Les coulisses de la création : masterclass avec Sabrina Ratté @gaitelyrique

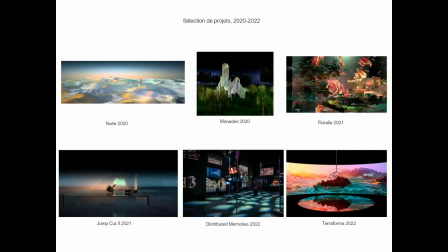Et il y a aussi des sculptures en impression 3D sur lesquelles sont projetées des vidéos. et 12 vitrines, 12 vidéos interactives. Voilà. Maintenant, je vous propose qu'on regarde peut-être un peu plus spécifiquement certains projets qui sont dans l'installation, dans l'exposition,
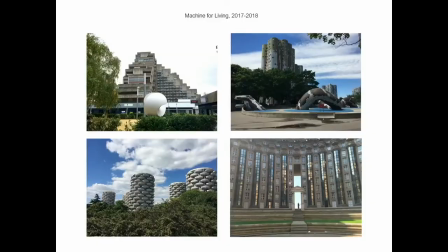comme Machine for Living. Quand je suis arrivée en France, en fait, je suis arrivée en 2015, mais en 2016, j'ai fait une résidence au Château éphémère, Je m'intéressais aux villes nouvelles autour de Paris.
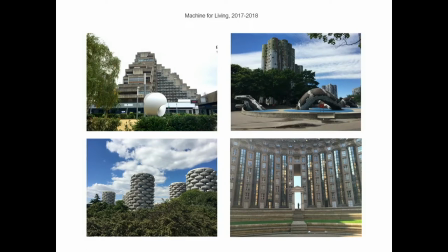Je suis allée visiter plusieurs de ces villes à l'architecture très audacieuse, très formelle, pour moi très séduisante, qui m'attirait beaucoup. et qui témoigne beaucoup d'une époque aussi où l'architecture était plutôt versée vers l'utopie,
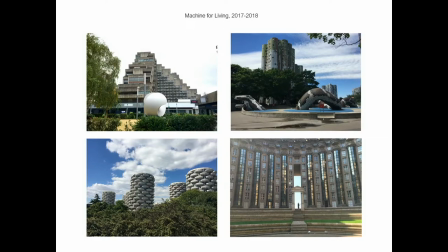donc créer des villes de toutes pièces, des villes piétonnes, des villes immeubles, donc les tours raillaux, les tours nuages, les choux de Créteil, bref,
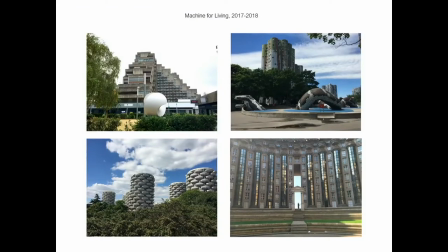tout ce mouvement architectural autour de Paris qui témoigne de cette utopie, mais qui, à travers le temps, nous a montré aussi que, confrontés au réel, confrontés aux situations politiques,
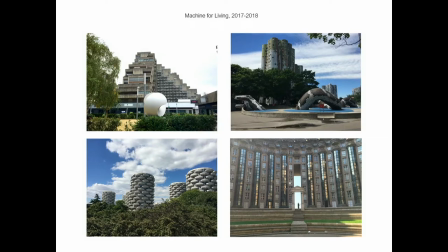sociales, etc., cette utopie s'est un peu effritée pour presque frôler parfois la dystopie. D'ailleurs, je sais que les espaces de Braxac, par exemple, sont dans un film, dans Hunger Games, Brazil, tous des films de science-fiction assez dystopiques. Donc, moi, mon approche, ça a été plutôt d'aller prendre des photos. J'ai simplement pris des photos avec un iPhone.
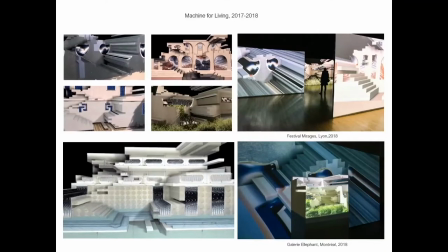Puis ensuite, j'ai intégré des patterns de synthétiseurs dans les fenêtres,
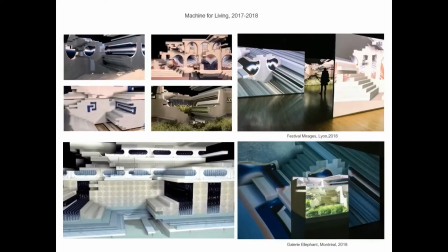dans l'architecture, dans les façades, que j'ai ensuite mappées virtuellement, donc sur une structure 3D. et j'ai voulu vraiment utiliser des structures similaires un
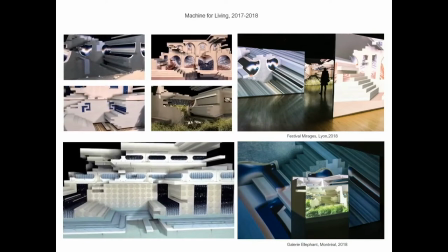peu pour faire un clin d'œil justement à ces constructions qui sont très systématiques, très répétitives. Et donc voilà, il y a cinq architectures comme ça,
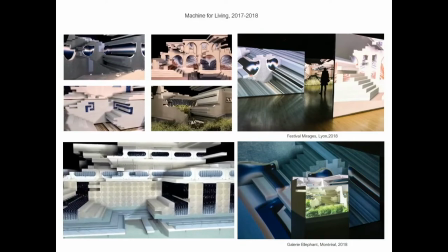toutes construites avec la même structure vidéo, le même montage,
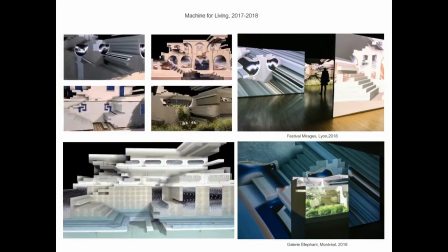chacune ayant leur trame sonore. Et puis, je l'ai présenté en 2018 au festival Mirage à Lyon, qui malheureusement n'existait plus.
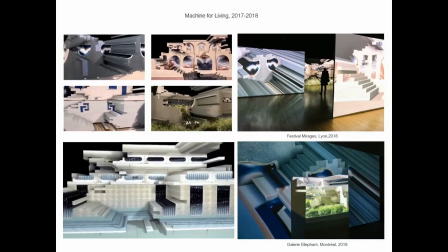Et donc, c'était l'idée d'un parcours à travers ces architectures, comme un parcours dans une ville nouvelle, par exemple.
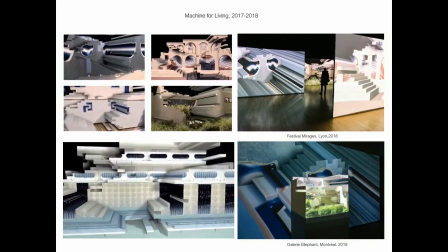Et j'avais fait une petite sculpture, en fait, deux petites sculptures d'environ 40 cm par 40 cm en impression 3D,
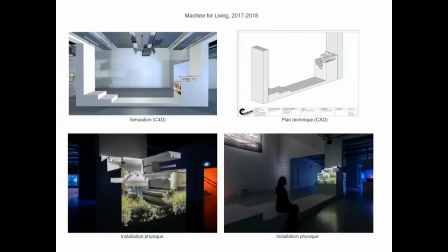que, vous l'aurez deviné, à la gaieté lyrique, on aurait produit en beaucoup plus grand. dans ce cas-ci, ce n'est pas de l'impression 3D ça a été construit à la main donc franchement super boulot de la part de Culbuto
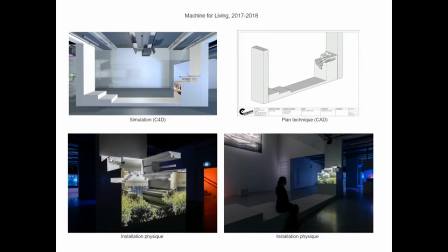et donc sur cette sculpture je suis venue mapper ces photos que j'ai prises un peu pour reproduire finalement le processus que j'avais fait en 3D mais dans le réel dans le monde physique donc ça fait un peu une maquette et puis là sur cette maquette il y a les cinq vidéos qui défilent les unes après les autres
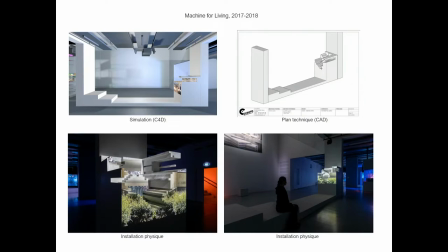et c'est un peu comme disons la manière dont on a travaillé moi j'ai fait ma simulation dans cinéma 4D de comment je visionnais cette oeuvre comment je la percevais comment je voulais qu'on la crée et puis après il y a eu
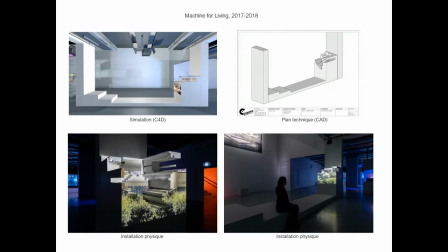les plans techniques qui sont vraiment qui sont venus dire si c'était réaliste ou pas.
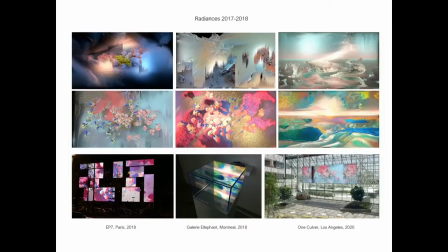Ensuite, il y a Radiance, que vous avez pu voir sur le grand plus en rentrant, et aussi dans une sculpture dans l'installation. C'est une série de peintures en mouvement qui sont très hypnotiques, très en état de méditation.
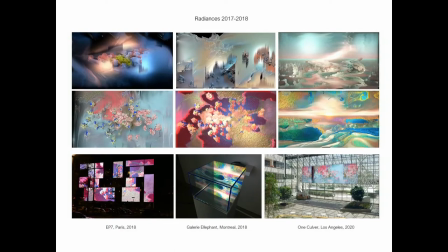Tout à l'heure, je parlais de portail, je parlais que la vidéo était pour moi ce portail vers d'autres intérêts, mais aussi, c'était pour moi une façon de m'approprier certains médiums. Par exemple, je n'ai aucune notion de peinture, mais pour moi, j'y peux peindre maintenant avec la vidéo ou je peux jouer de la musique avec mes synthétiseurs vidéo.
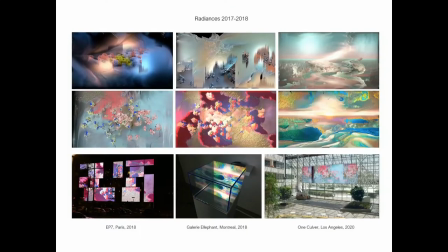C'est vraiment tentaculaire et ça peut vraiment aller chercher d'autres imaginaires, intégrer beaucoup d'inspiration. Pour moi, c'était un peu
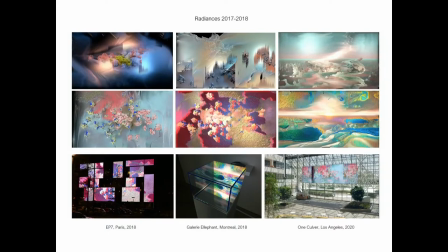cette tentative de créer des peintures en mouvement, mais tout en sachant très bien tout en sentant que c'est de la vidéo. C'est vraiment une rencontre entre ces deux médiums.
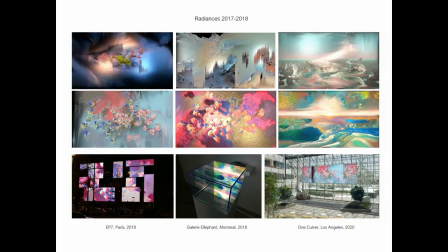Je voulais un peu me détacher du montage. Je voulais un peu libérer aussi le spectateur.
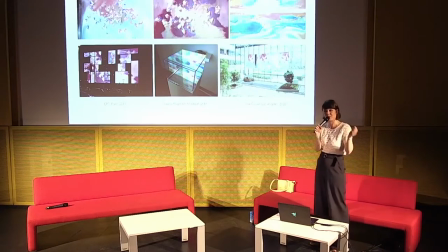On n'est plus dans un rapport de début, milieu, fin, mais on peut regarder, s'en aller, revenir. Il n'y a plus la même notion de temporalité. Pour moi, c'était aussi continuer à me détacher, par exemple, de mon background de cinéma et peut-être aller plus vers quelque chose d'abstrait ou d'art visuel.
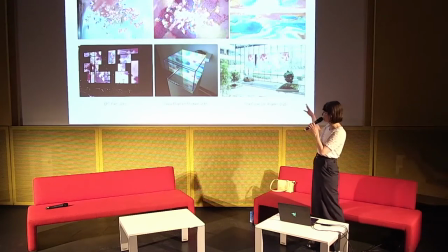Donc, ce projet a vraiment été présenté sous différentes formes.
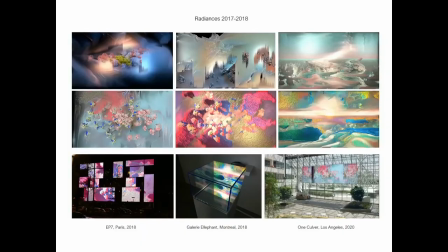Et d'ailleurs, j'avais fait aussi, c'est presque comme des démos maintenant, des petites sculptures en plexiglas sur lesquelles je projetais la vidéo.
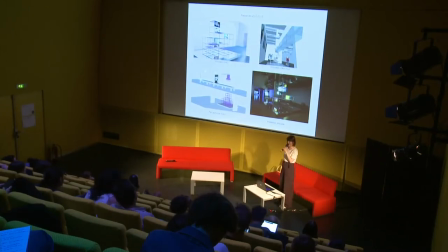Donc, on pourrait dire que la version de la Gaîté lyrique, c'est la version monumentale de cette première petite démo.
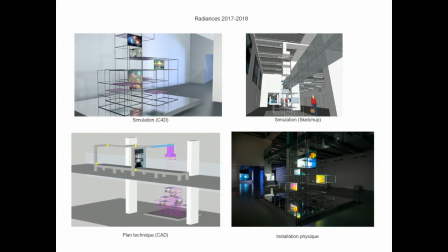Pour la scénographie, l'intégration des œuvres dans l'exposition, comme je suis quand même très inspirée par l'architecture, c'est important pour moi de réfléchir à comment ces œuvres vont être intégrées dans l'architecture de la Gaîté,
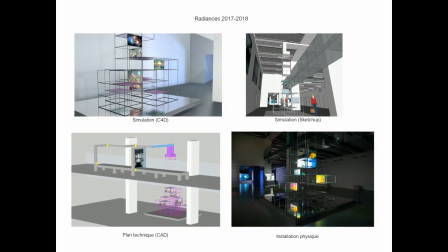comment elles répondent à ce lieu. donc dans ce cas-ci on a décidé de jouer avec l'idée de la mézanine et de faire se connecter Radiance avec Andream comme on peut voir sur
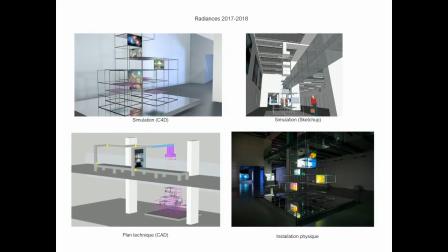le plan technique il y a comme cette tentacule qui passe par-dessus la mézanine et qui vient un peu se désintégrer en genre d'échafaudage
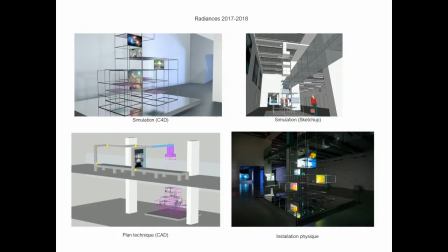presque se vider de sa matière pour laisser place à ces images qui sont un peu comme des hologrammes qui viennent flotter dans ces structures vides. C'est une structure qui prend vie, je trouve, en bougeant autour, en regardant sous différents points de vue, qui suggère plusieurs perspectives.
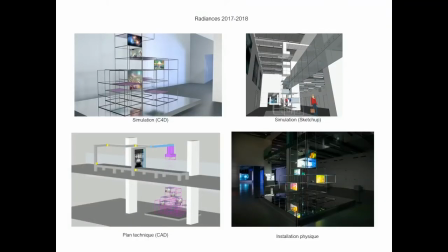Parfois, il y a quelque chose de proche du mirage, justement, où dans les parties vides, on a l'impression de voir de la vidéo. Puis, j'aime beaucoup aussi les matériaux iridescents, puisque ça parle aussi beaucoup pour moi de cette idée de point de vue,
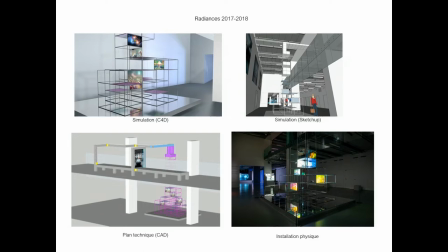de comment on voit les choses différemment selon notre position, à la fois physique et psychologique.
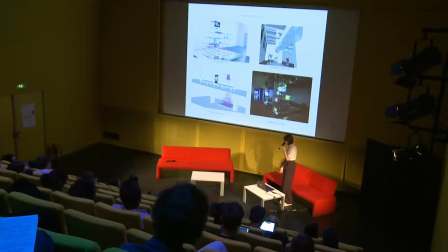Donc, c'est un peu une œuvre qui parle de ces multiples points de vue et différentes perspectives sur la même structure.
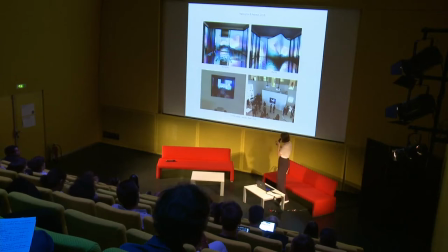Alors, Alpenglow et Aurora, à la base,
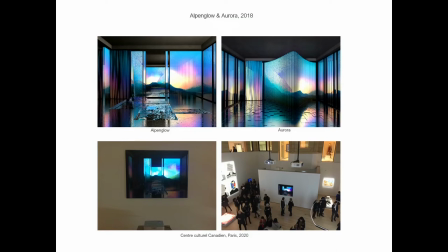c'est un diptyque de ces deux tirages sur lesquels je projetais de la vidéo.